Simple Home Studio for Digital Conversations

Hi, and thanks for joining me. Today, I'd like to share with you how you can improve your home digital recording studio. Let's get started.
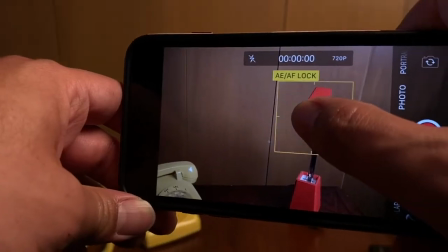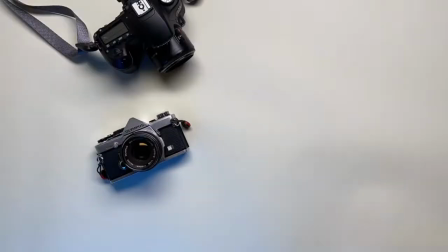Well, they finally did it. They got us to start streaming online. We didn't want to. We went kicking and screaming. Some of us hate being in front of the camera so much that it took a global pandemic just to get us to do it. But congratulations, here we are. The only question that remains is, how can we improve our digital content?
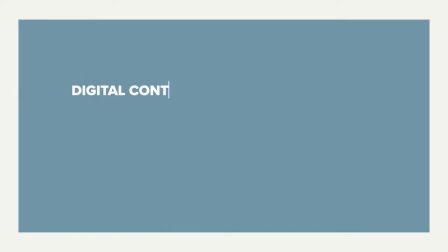And more specifically, how can we create digital content as a digital conversation?
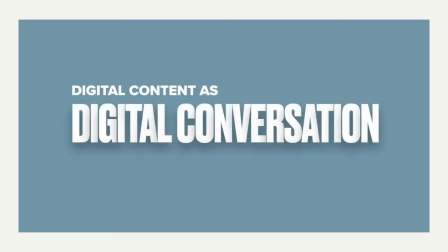You know, when the shelter-in-place orders came down, a lot of things changed in our world. And for those of us in ministry, communication changed. We went from meeting locally to now reaching globally,
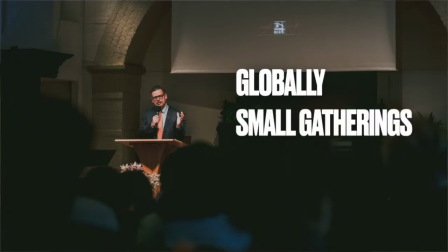from meeting in large gatherings to now meeting in small gatherings, and from preaching to having digital dialogue.
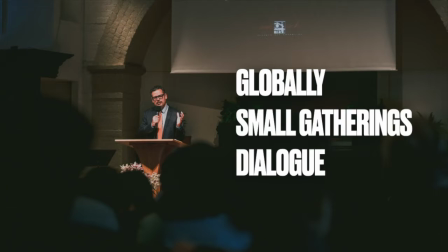It's true, for most of us, the distance between the pulpit and the pew has been greatly reduced. So how do we adapt our communication to this new format? We need to remember that our communication is most effective when we structure it as a digital conversation.
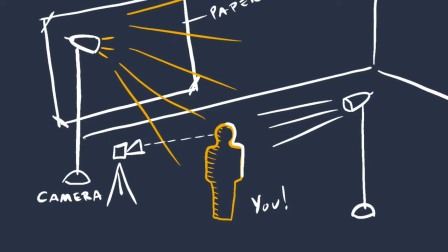And every element in the home digital recording studio needs to lead people into a digital conversation. Today I'd like to talk to you about 3 effective ways that we can improve our digital content as a digital conversation.
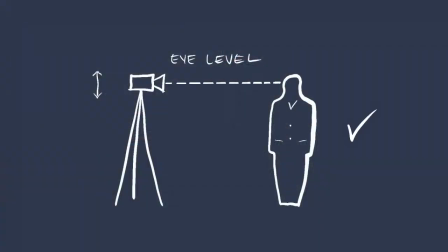First, let's talk about camera placement. Whether you choose to stand or to sit, always place the camera at eye level. Why at eye level? Because this is the way that we normally have conversations with people out in the real world.
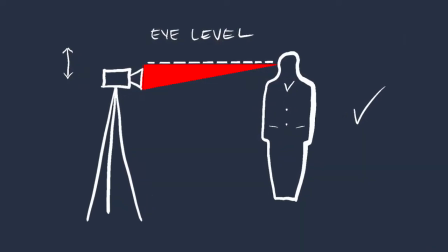Placing the camera even just a few inches lower than eye level changes the tone
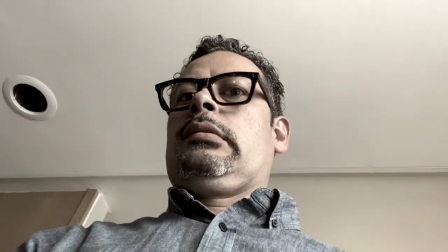of the conversation and begins to distort your face in unflattering ways.
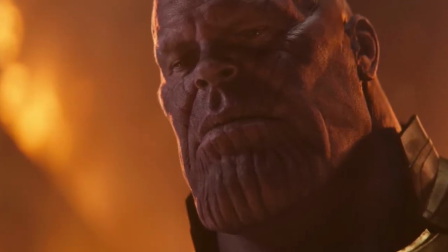In cinema, the only time a camera is ever off eye level is to emphasize something unnatural.
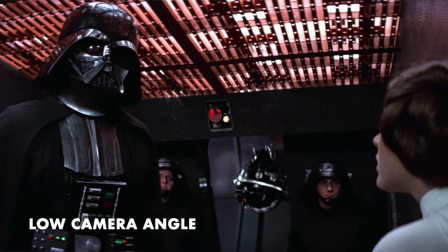A low camera angle is often used to show power and dominance over somebody.
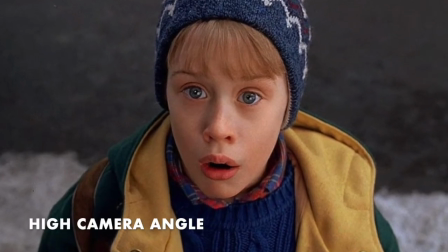A high camera angle is used to show fear, vulnerability, and uncertainty.
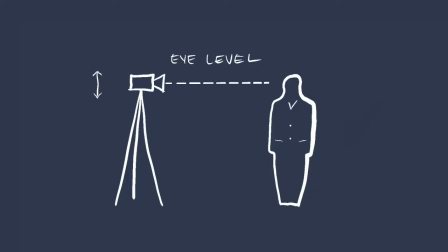For effective digital conversations, remember to always place the camera at eye level.
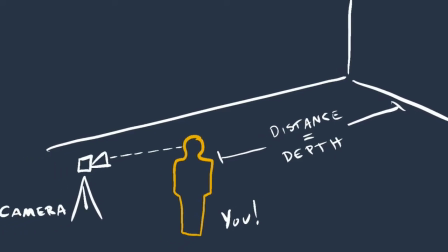And remember, try to place yourself and the camera away from a blank wall.
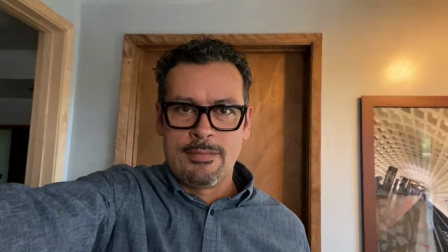Placing yourself away from a blank wall creates more depth in your shot.
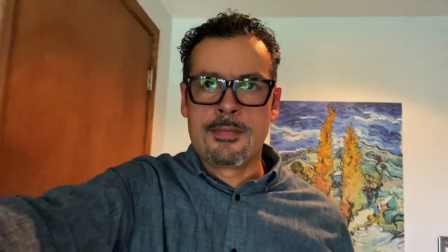And if you're going to place yourself in the camera away from a wall, try to place yourself in front of a large,
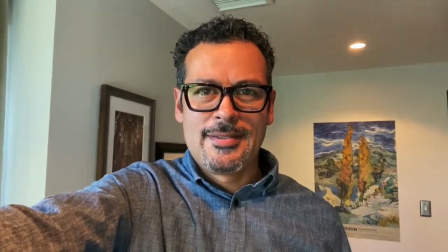soft, natural-looking light source, like a large window. For today's video, I chose to set up the home studio in a conversational style.
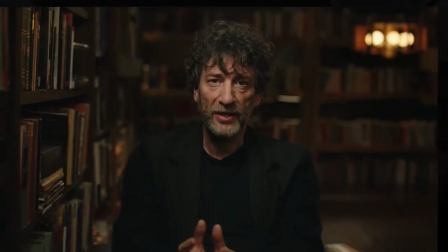You know, some of the best digital content out there is structured this way. Take, for instance, the Masterclass content.
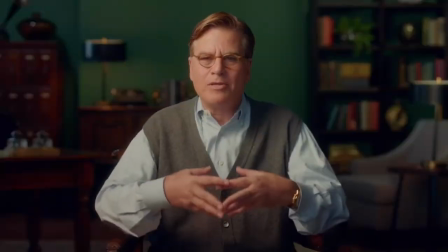Masterclass is a series of online classes by successful people teaching us how to be successful. And although they had an almost unlimited production budget, they chose to structure their content as a conversation.
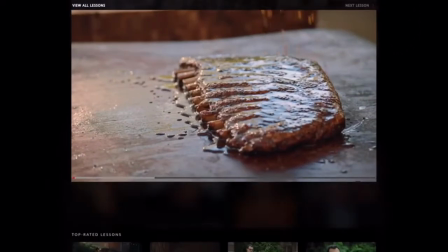Today, Masterclass is one of the most successful and relatable learning platforms.
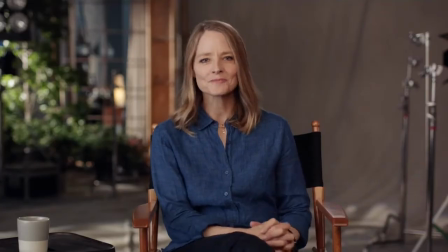And almost always, they teach from a sitting position with a camera at eye level and large, natural-looking lights. Speaking of light, something that's even more important than good camera placement is good light. And one thing that helps create a natural digital conversation is a large, soft,
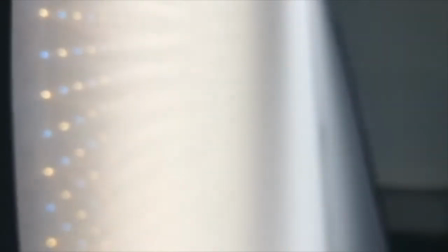natural-looking light source, like an LED light, and diffusion materials so that it's even softer.
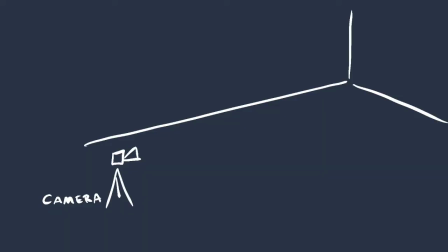If you have or can purchase a large, soft LED light source, place it above eye level at 45 degrees from you.
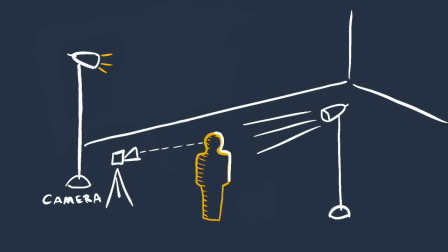If you have a second light, place it opposite the main light to create a rim light or a hair light. That light doesn't need to be diffused.
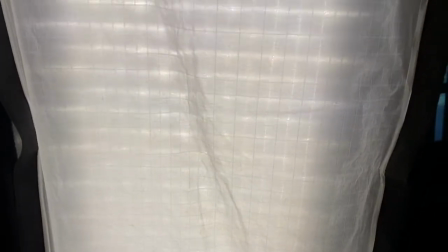I'll leave some affordable lighting options in the description below.
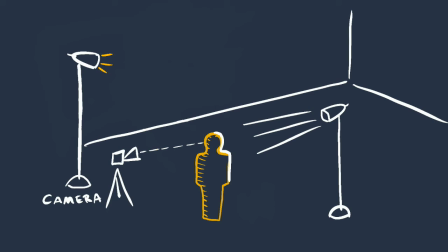This look can also be easily achieved by standing next to a large window with a lot of soft, natural light. Great natural light can make anyone look good in practically any camera. In fact, this entire video is being shot exclusively on a smartphone. It's true, creating good, high-quality digital content doesn't take a huge budget. In fact, I'm going to show you how you can improve your home studio with the use of 3 simple things. Number 1, a light bulb, preferably daylight balanced. Number 2, a disposable Dixie cup. And number 3, a large white sheet of paper.
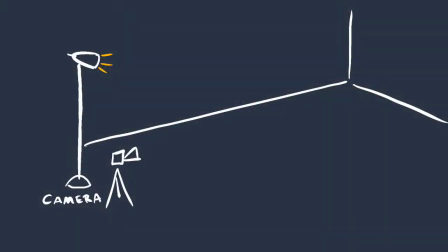If you don't have a large window with soft diffused light and you don't have video lights,
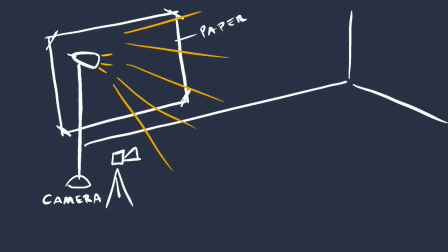You can create a soft diffused light by bouncing light off a large sheet of paper or even off a white wall. Place a bright light above eye level,
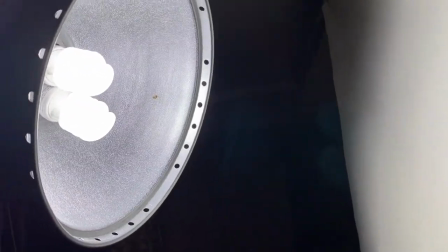then shine the light towards the large white surface so that the light bounces off to where you will stand.
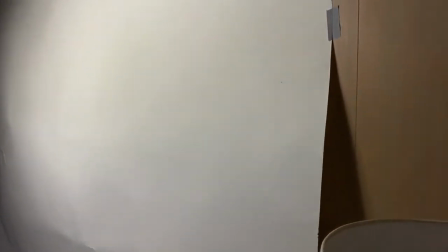Then try to stand as close as you can to the light for a more flattering look.
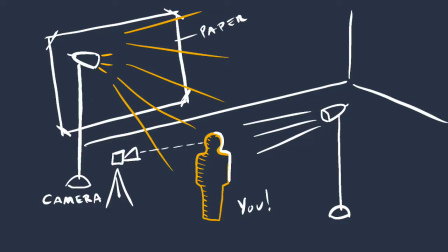Then place a second light opposite the main source of light to give you a nice hair light. This is the lighting setup that I used to create this video.
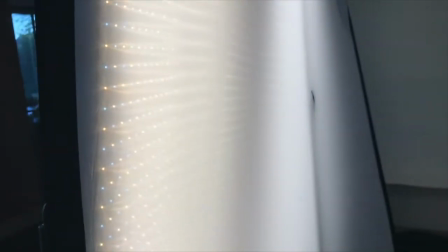One very large and soft light source placed at 45 degrees on one side, and one light source placed directly across from it.
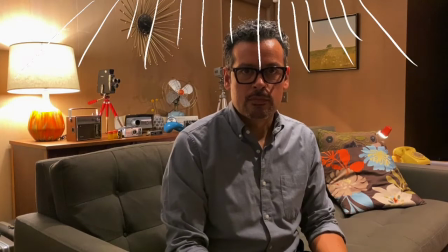This is what it would look like without the use of the two large soft LED lights. Whenever you're shooting in a home studio, always turn off the overhead light as it leaves a very unflattering look.
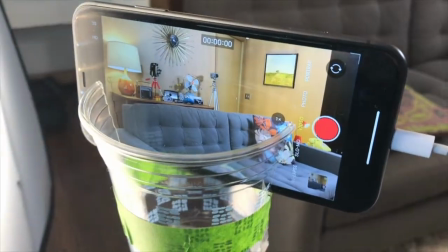If you don't have a tripod for your recording device, you can easily make one out of a disposable cup.
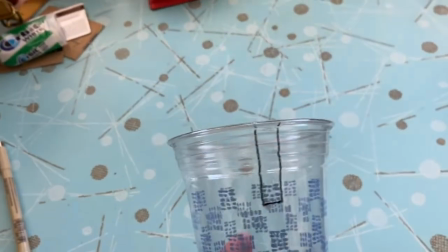Simply take a cup and score a couple of marks just the width of your recording device, and take some scissors and cut it out.
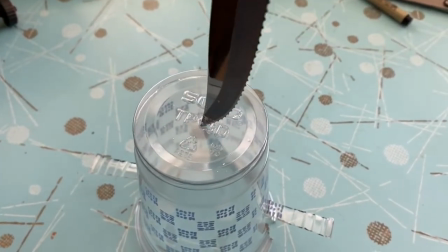Then, if you have a tripod, you can try to score a small hole at the bottom of the cup and place it on a tripod.
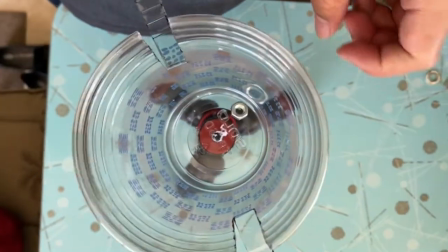If you have a nut and some pliers, you can tighten the cup to the head of a tripod.
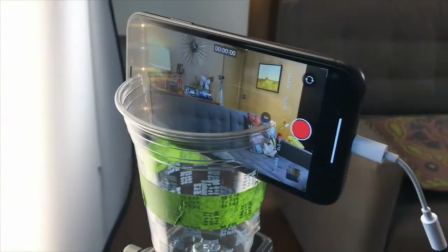You'd be surprised at the production quality that you can get by placing your recording device and stabilizing it with a disposable cup and a tripod.
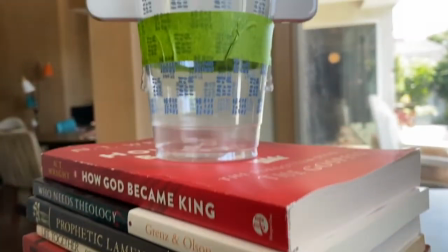If you don't have a tripod, you can always use a stack of books to place your recording device and your cup to bring them to eye level. And finally, let's talk about audio. You know, good camera placement combined with a great natural looking light source will help us to create great digital content. But let me tell you, the most important element in digital content creation is great audio.
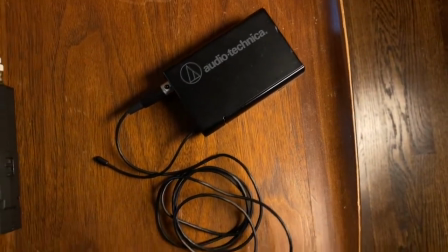Right now, in order to record this video, I'm using a lapel mic. It's similar to the one that many of us use in church settings. If you want to improve your digital content, you must improve your audio. I've just disconnected my lapel so that you can hear what this would normally sound like if I didn't have a recording device like a lapel or another high quality microphone. Using a good microphone is essential for creating great digital content.
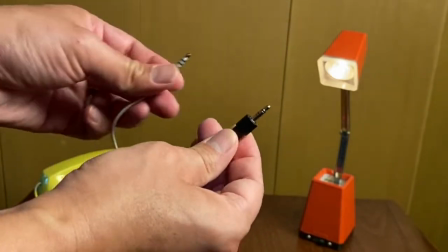Unfortunately, you can't connect the average microphone directly to a smartphone. Even a mini jack microphone won't work, as the connectors don't match up.
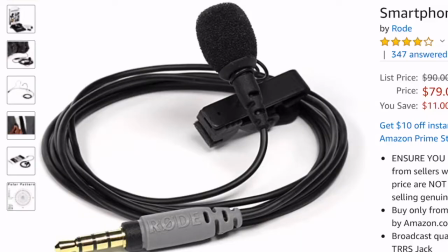You'll need a smartphone mic.
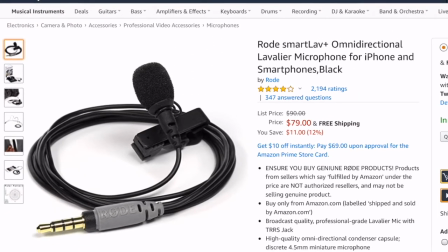The Rode SmartLab Plus is a great plug-in solution to record audio directly to an iPhone or an Android device.
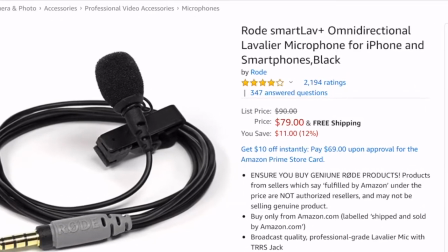And at $79, it's a good investment. Here's another solution from Saramonic.
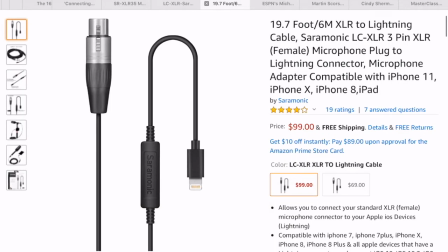It will allow you to plug in any XLR mic through a Lightning adapter.
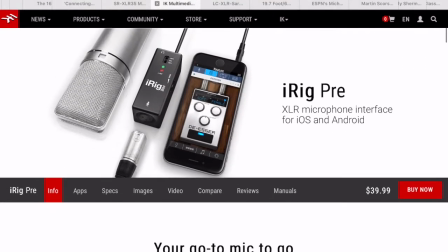I use a device called the iRig Pre. It comes with a preamp.
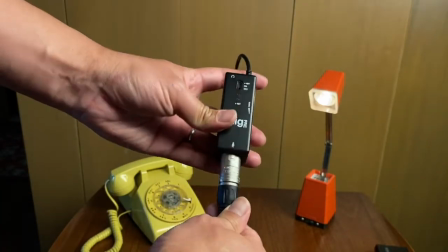With the iRig, I can plug in any XLR microphone, including anything you might use for worship on Sabbath morning,
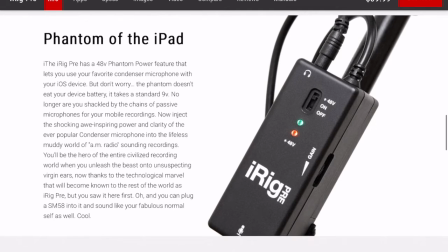directly into your iPhone or Android device, and you can record directly into your computer as well.
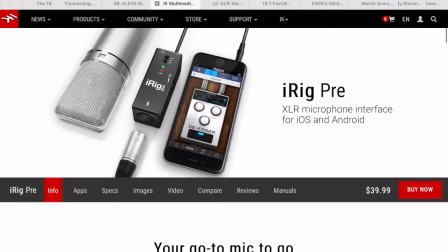And at $39, it's a great investment. Here's what my setup looks like.
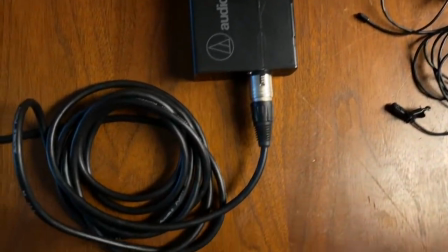I wear a wireless lapel mic that talks to a receiver unit. Then I connect the receiver unit to the iRig preamp.